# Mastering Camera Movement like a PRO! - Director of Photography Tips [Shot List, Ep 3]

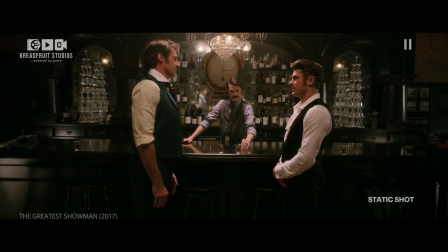By keeping the shot static, audience are forced to keep their attention fixed on the character's emotions.
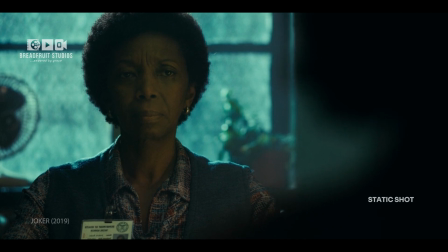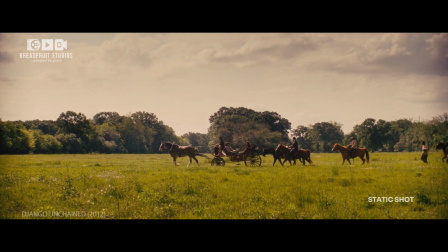Static shots can also be used to establish a scene, showing the details of the setting without distraction.
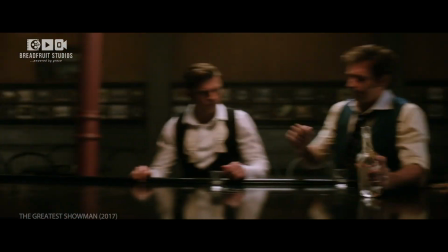Mastering camera movement is not just about technical skills, it's about storytelling.
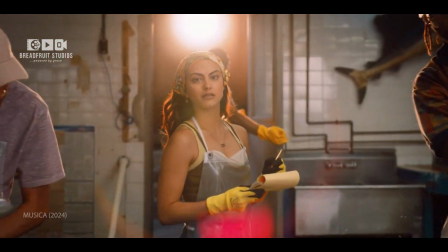By honing your camera movement techniques, you can enhance the narrative, evoke emotions, and create visually stunning films.
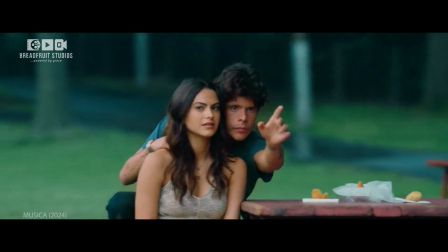Today, we challenge you to grab your camera, experiment with different movements, and share your experience with us in the comments below.
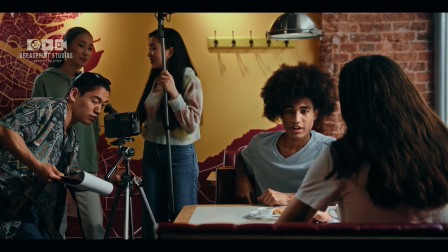Remember, practice is the key to mastery. So, go out there, film like a pro, and let your creativity shine.
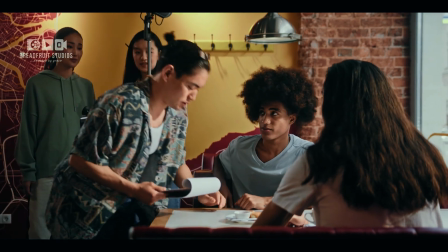Keep experimenting, keep learning, and watch your craft soar to new heights.
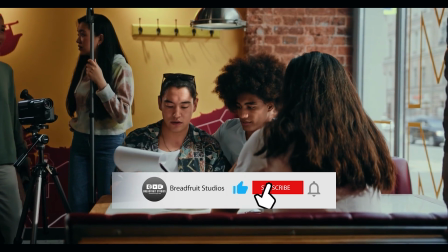Don't forget to like and subscribe to Breadfruit Studios for more filmmaking tips and tricks. Thank you. Thank you so much. Thanks for watching.